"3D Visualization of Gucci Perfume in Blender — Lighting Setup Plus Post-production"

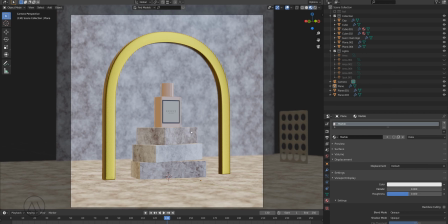Hey, what's up everyone, my name is Andy and in this video I'm gonna show you how I set the lighting and I'm also gonna talk about modeling a bit,
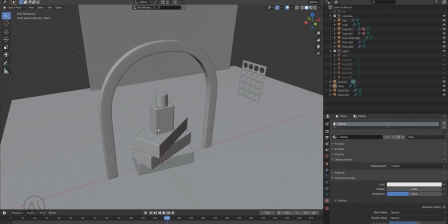but this setup is fairly simple. So as you can see here,
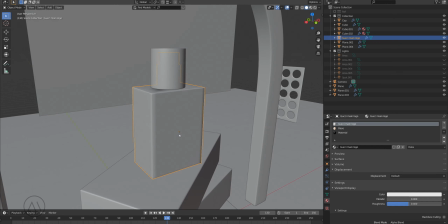this is the actual perfume I made out of a simple default cube, I believe,
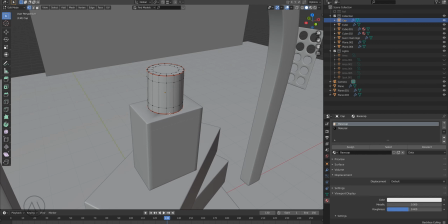and here's a cap made out of simple cylinder, and same here.
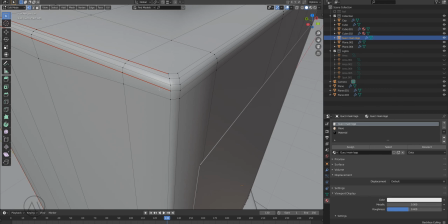As you can see, I was kind of lazy to fix this UV unwrapping tool because first I
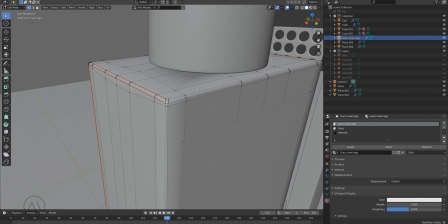put the seam and then I added bevels on this edge, as you can see here, and actually I had to remove it and add a new seam,
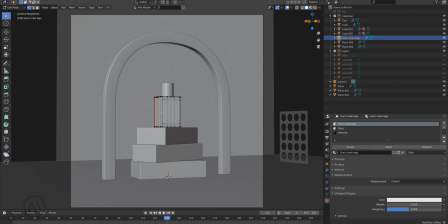but anyway, from such distance you won't see any issues.
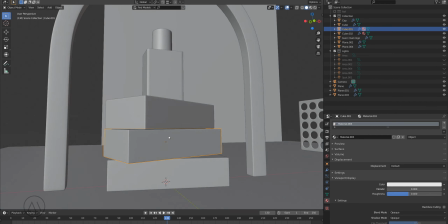So those are just simple cubes with some bevels, as you can see.
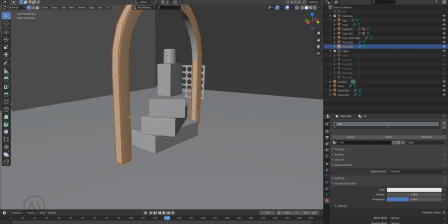And also I made that golden arc out of, as I can see, it was a plane, but I'm not actually sure.
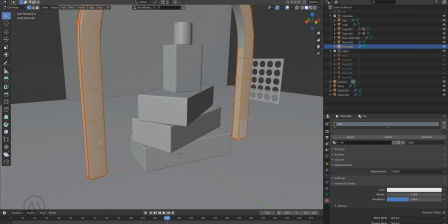Yeah, probably it was a plane. I just added
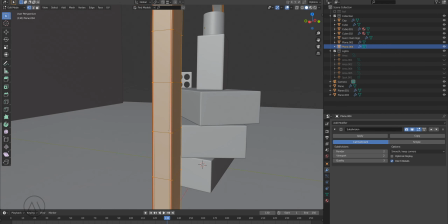probably a solidify modifier to it to make actually thickness, and then extruded and added the mirror modifier,
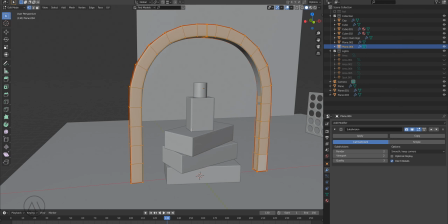and that's basically it. And here you see a couple of planes.
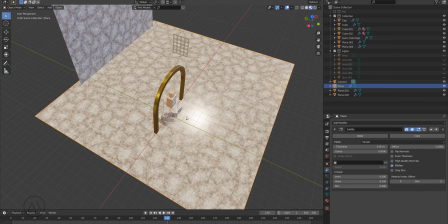Let me switch to the material preview mode. Yeah, and actually
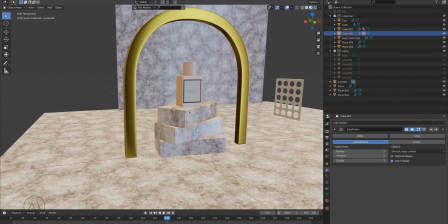all those objects, these kind of cubes and the
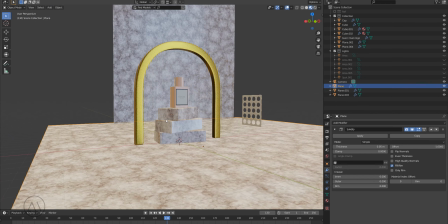background and this plane, they all have the same material. Let me switch to shading tab and you will see it's actually
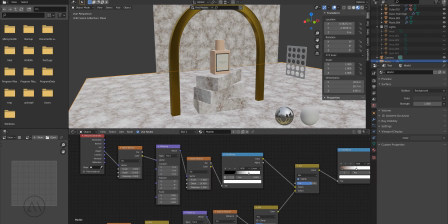procedural material, some sort of marble or whatever it is.
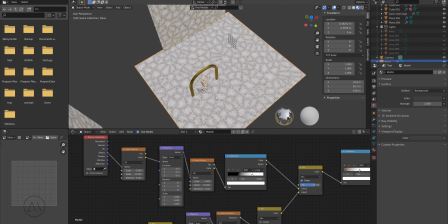By the way, from the distance it kind of looks kind of fake, but out of camera it's relatively good.
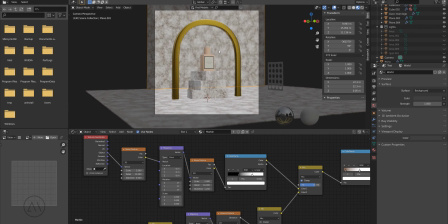And I knew that the background will be kind of blurry, as you can see,
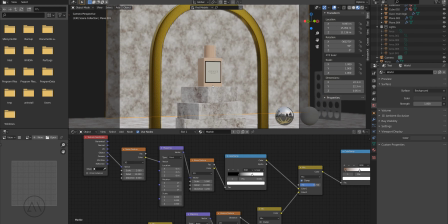and it doesn't make much sense to tweak it to perfection.
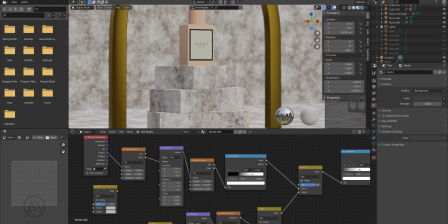I mean, for the background, and those cubes kind of, I just slightly changed the position of each
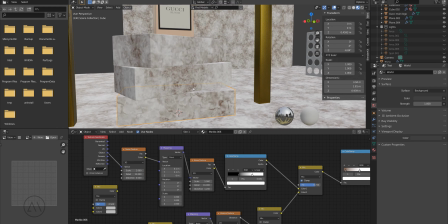of the texture for each cube, I mean, and that's pretty much it.
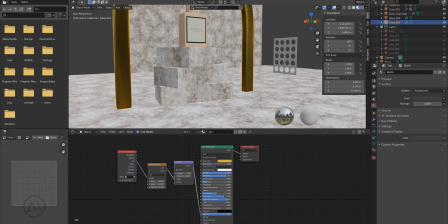And here is the simple kind of gold material with some bump
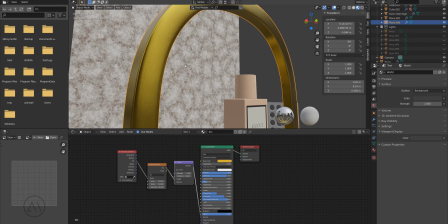on the model, as you can see here, right?
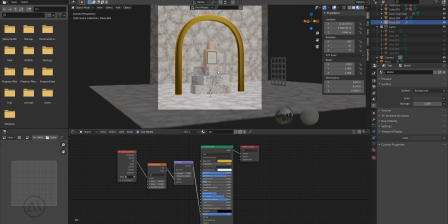And again, from such distance, all those tiny details are not really visible.
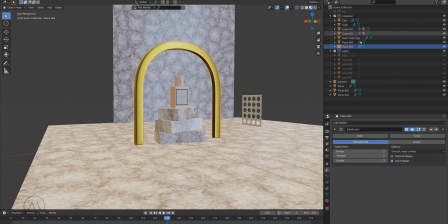And also, if I'm gonna switch back to layout and choose my camera, and as you can see here, I choose the 0.5 f-stop, meaning that
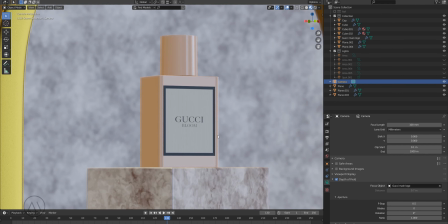background looks really blurry, and basically
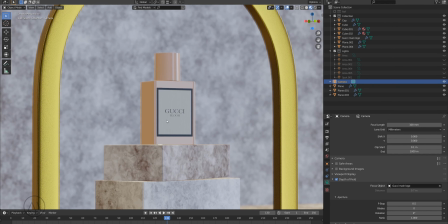the bottle itself only in focus, and those cubes
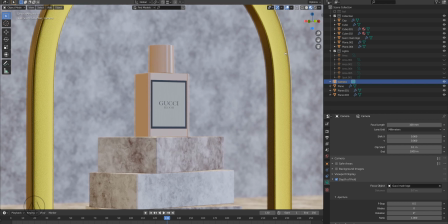and front part of the arc.
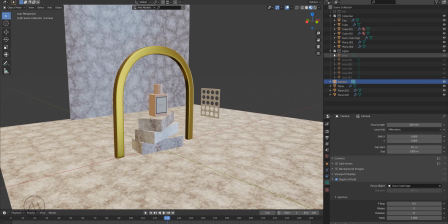So so let me show you lighting setup.
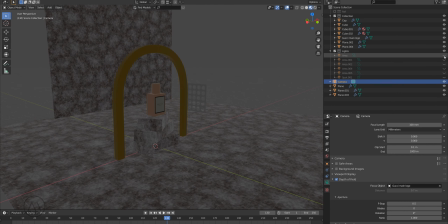So I'm gonna turn it on one by one. So here's the, let's switch to camera view.
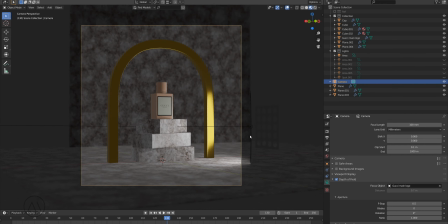The first light I used to, I put it in front of the arc, as you can see here. I put it to highlight the actual arc, and then
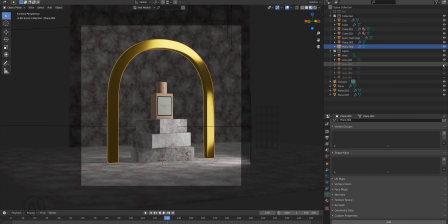another one to highlight this part, the next one, and
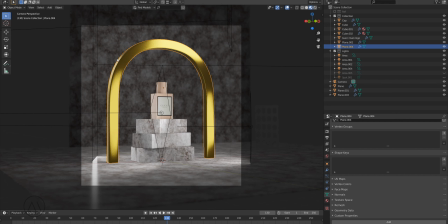this one to create some sort of rim light on the upper part of the arc on the left, as you can see here. One more to highlight the inner part of the arc, as you can see. Let me switch it off and on.